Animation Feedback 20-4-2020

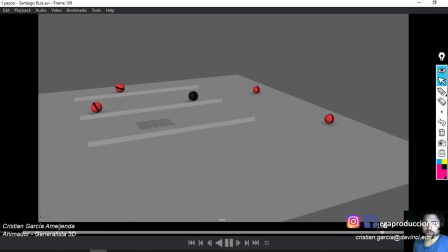Bueno, hemos terminado con las correcciones de tercer cuatrimestre. Vamos a seguir ahora con las de quinto, ¿sí?
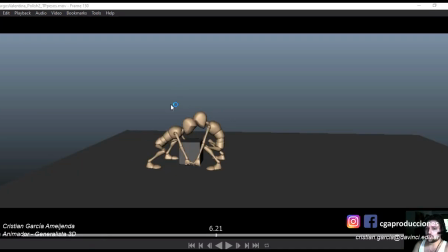Allá vamos. Bueno, voy a continuar con las correcciones de quinto. Empiezo con Burgos, lo estaba viendo y la verdad que está muchísimo mejor. Eso me encanta que esté, que se vaya avanzando, me parece genial y está muchísimo mejor. Paso a comentar algunas.
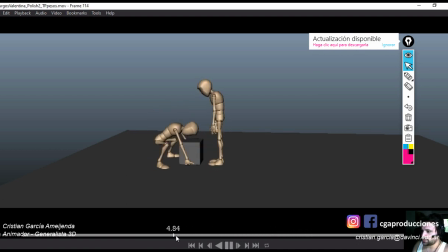Primero lo que más me llamó la atención fue un momento donde el personaje de la izquierda, todo el principio me gusta, creo que quedó muchísimo mejor. Después ya vamos al detalle, pero primero, ojo, momentos como este, donde el personaje está moviendo los dos pies al mismo tiempo, ¿sí?
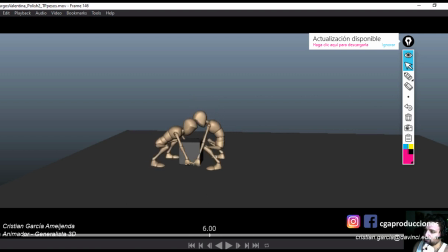Estoy hablando del personaje de la izquierda. Después, acá también fíjate que el de la derecha está colisionando los brazos con el cubo. No sé si ese ya está pulido, pero por las dudas está claro, ¿sí? Otra cosa también.
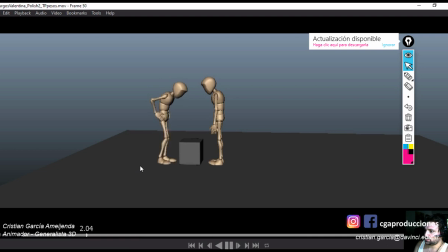Vamos a ver. El de la izquierda me gusta, quedó mucho mejor el acting del principio. ¿Sí? Quedó mejor. Realmente quedó mejor.
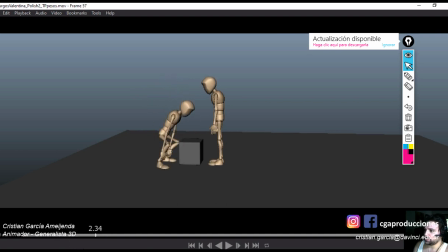Otra cosa también, y esto se nota más en el de la derecha después, pero ojo con que los brazos se vengan estirando desde acá. ¿Sí? Que se estiren solamente al final si es necesario. Pero no los estires tanto acá, porque no se justifica. El autoestrecho está prendido solamente para momentos donde realmente se necesitan. Acá no, ¿sí?
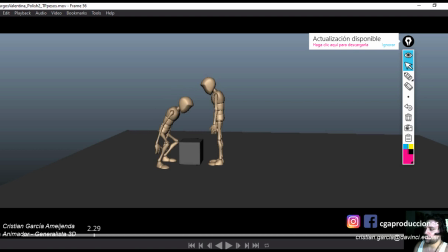La verdad que en esta parte es como que de golpe se transforma un poco en Slenderman. No hace falta. Y no queda bien, pues como que injustificadamente se estira. Deja ese atributo guardado ahí como reserva para cuando realmente tiene que tirar. Y ahí sí se justifica el estiramiento, pero acá no. Ojo nomás también con las colisiones ahí de los brazos del personaje, ¿sí?
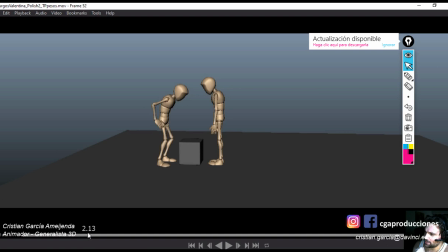En esta parte de acá. Ojo acá también, que los brazos al principio empiezan estando como del lado externo del cuerpo, o sea, en la cintura y después acá la mano de golpe entra, ¿sí?
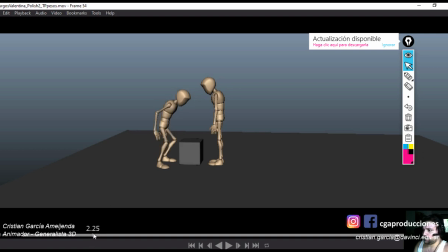Pero entra como atravesando la pierna, ¿ves ahí? Tiene que entrar por fuera, tiene que ir como por fuera de la rodilla y entrar acá, si la vas a colocar ahí. Después, el de la derecha, vamos con el de la derecha.
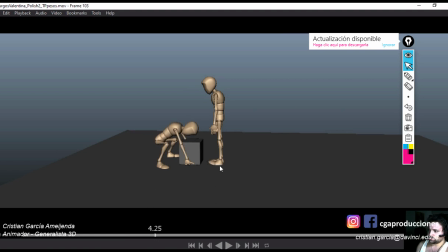Este, ojo que si lo que está haciendo acá es como esperar, ¿sí? Que lo haga con el pivot. O sea, que no mueva el talón, ¿sí? Porque está ahora como moviendo el talón. Es raro eso que hace. Si lo querés es que esté como haciendo como este movimiento, ¿sí?
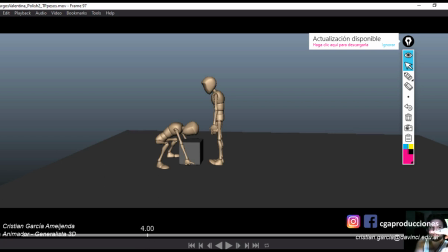Que la parte del talón no se mueva, que gire desde ahí. Tuc, tuc, tuc. Fíjate vos cuando podés probar hacerlo con el pie, vas a ver que no se te mueve el talón del lugar. Después, ojo con algunos momentos donde se...
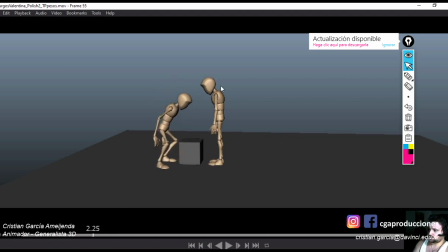Fíjate que si voy para atrás, tac, ¿ves? Estos movimientos bruscos, raros, algún keyframe suelto, algo que te quedó en blocking, fíjate. Dos keyframes seguidos pueden ser también. Después, hay todo un tramo.
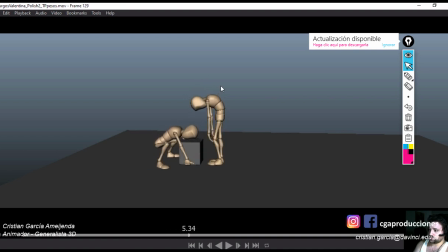Bueno, acá empieza a ponerse medio feo de la derecha. Fíjate esto, ¿sí? Lo que te comentaba antes de las manos también. Cuida eso, que no se mande las manos solas primero y después el cuerpo. Que mantenga la forma del personaje. Después también si se va como... No sé bien la pose, que si se bajonea o como que se va a agachar.
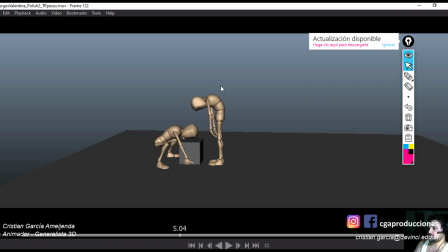No está mala la pose. Quizás un poco jorobado, un poco mucho, pero no importa eso. Lo que más me importa es que está pasando de la pose A a la pose B todo junto. No hay desfasaje, ¿sí? No llega primero una parte, después la otra. No quedan los brazos un poquito colgando.
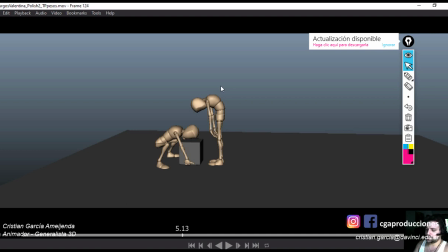Está como muy duro todavía. Pose A, pose B. Y le falta seguir puliendo. Después otra cosa. Fíjate que todo este tramo... Voy a activar acá para que veas en qué fotograma estamos. Frame number, acá está.
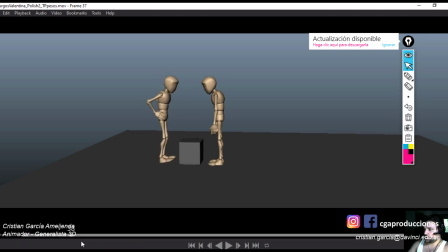Entre el fotograma 1 y el 100, que serían más o menos 4 segundos, el personaje no mueve para nada la cintura, ¿sí? No se mantiene en esta, haciendo esta pose, no cambia de pose, está como muy fijo todo el tiempo.
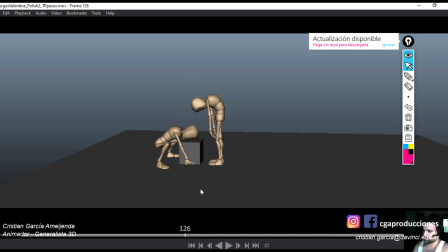Recién cambia acá. ¿Sí? Ten en cuenta eso que te dije. Lo de los brazos también, las colisiones. Bien, y después acá cuando levanta, ojo también que
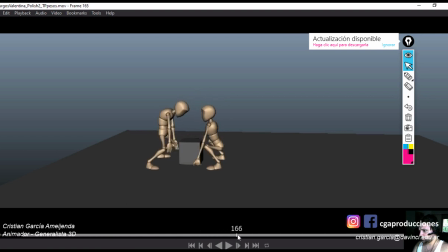esto, el pie izquierdo tarda mucho en hacer ese pasito, ¿sí? Mucho tarda. Y es más como, tendría que, ese pie tendría que recién empezar a levantarse en el fotograma
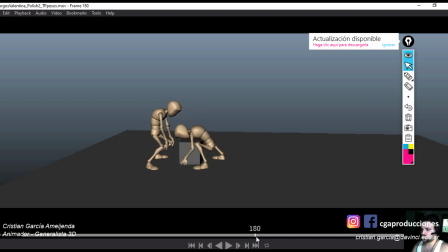177, si querés. Y ya en el 180 debería llegar. En 3 frames. ¡Tuc! Tiene que llegar. Si no es como... Empiezo a levantarme, a levantarme, a levantarme. Y después voy para adelante. Es más como... ¡Pac, pac, pac! Son pasitos que va dando. Después queda un poco violenta cuando acá se va hacia adelante.
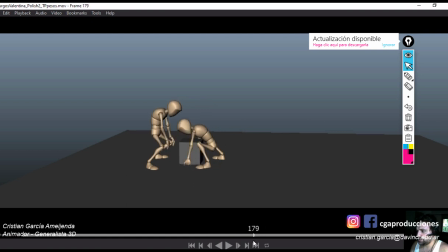Y me pasa lo mismo que antes. No le das tiempo a que pueda llegar. Bueno, primero acá si corregís lo que te comentaba del pie... Vas a lograr que, por ejemplo, llegue primero el pie y después el resto del cuerpo, ¿sí? Si en el fotograma 179-180 llega el pie, ya después el resto del cuerpo ya llega con cierto desfasaje.
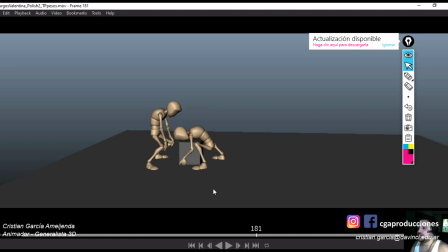Desfasa el pecho, desfasa la cabeza. Mantener un toque al personaje en esta pose, mantenerlo un segundo, aunque sea como afirmándose, y después que vaya hacia arriba, ¿sí? Después también está mucho tiempo el personaje con el peso teniéndolo así, ¿sí?
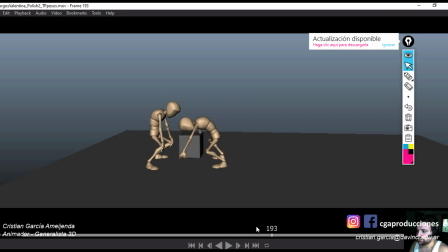Está bien... Al principio acá, si querés que lo tenga así el peso, no pasa nada. Compro, si querés que así lo tenga. Pero ya después acá, es imposible que pueda tener el peso. Pensá vos que el punto de apoyo del personaje está acá, ¿sí? Y el peso del objeto está acá.
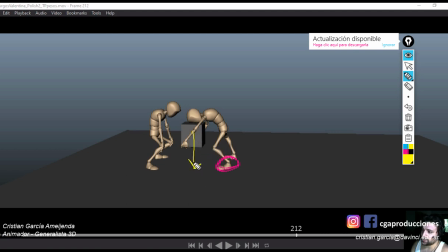Se cae. Una de dos. O lo tiene que soltar para que se caiga o se quiebra la espalda del personaje, ¿sí? No hay forma que pueda llevar algo tan pesado de esta manera. ¿Cuál es la solución siempre? Bueno... Mejorar la pose del personaje. Primero el cubo se lo tiene que llevar más hacia sí, ¿sí? O sea, llevarlo él.
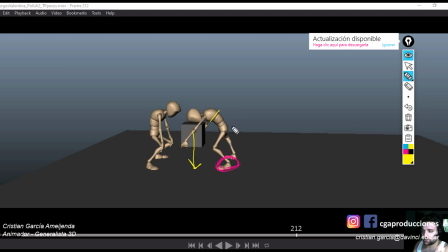Y después, si lo va a llevar encorvado, que no tiene por qué, yo por lo general cuando llevan algo, lo encorvo más como para atrás, ¿sí? Y no sé, un pie como en el aire y el otro en el piso, ahí sosteniendo el objeto,
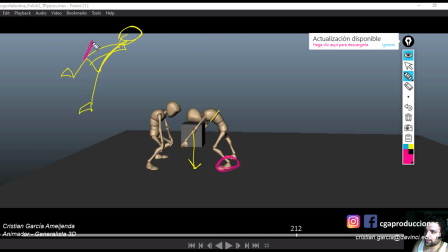así como haciéndolo bien trucho, ¿no? Y siempre como tratando que el peso se lo lleve así. Pero si vos querés que lo lleve encorvado, es lo mismo lo que te diría.
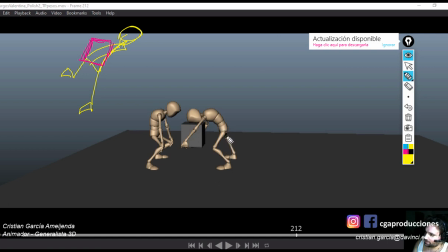Tenés que fijarte de, primero centrar el torso, porque incluso sin el peso ya esta pose está desbalanceada, ¿sí? O sea, sacando el cubo, ya el personaje se estaría cayendo hacia adelante. O sea, si estos van a ser los dos puntos de apoyo, que está bien, no hay ningún problema,
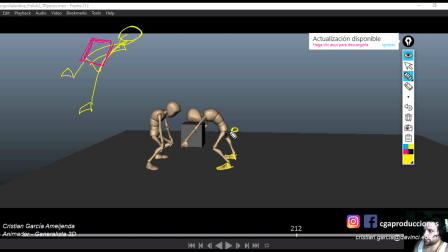centrá por acá la cintura, ¿sí? Que te quede como por acá. Entonces ahí vas a tener el pie este, y este otro, ¿sí? Lo vas a tener ahí. Y después, podés generar una curvatura igual, ¿ves?
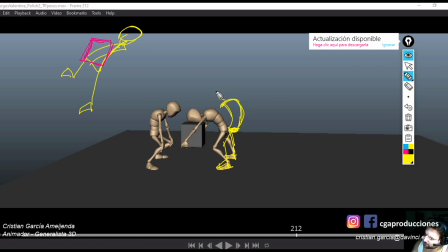Ahí, con la cabeza también hacia adelante. O sea, esto me parece que está muy bien. Solo que quedó más cabezón. Bueno, en la pose en que lo estoy dibujando parece que se lo está apoyando al de abajo, pero obviemos eso, ¿sí?
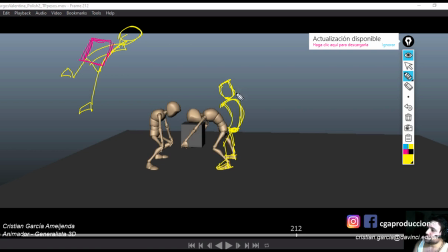Lo estamos reemplazando, no es otro personaje. Y ahora se va a poner peor porque lo va a agarrar de la cintura. Volviendo a ponernos serios, por favor, el peso entonces se lo va a llevar más así, más hacia así, o sea, más acá.
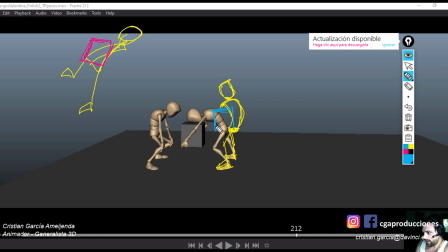El cubo yo lo tendría como por acá, ¿sí? Ahí. Y después, la manito, ahí, agarrando, ¿sí?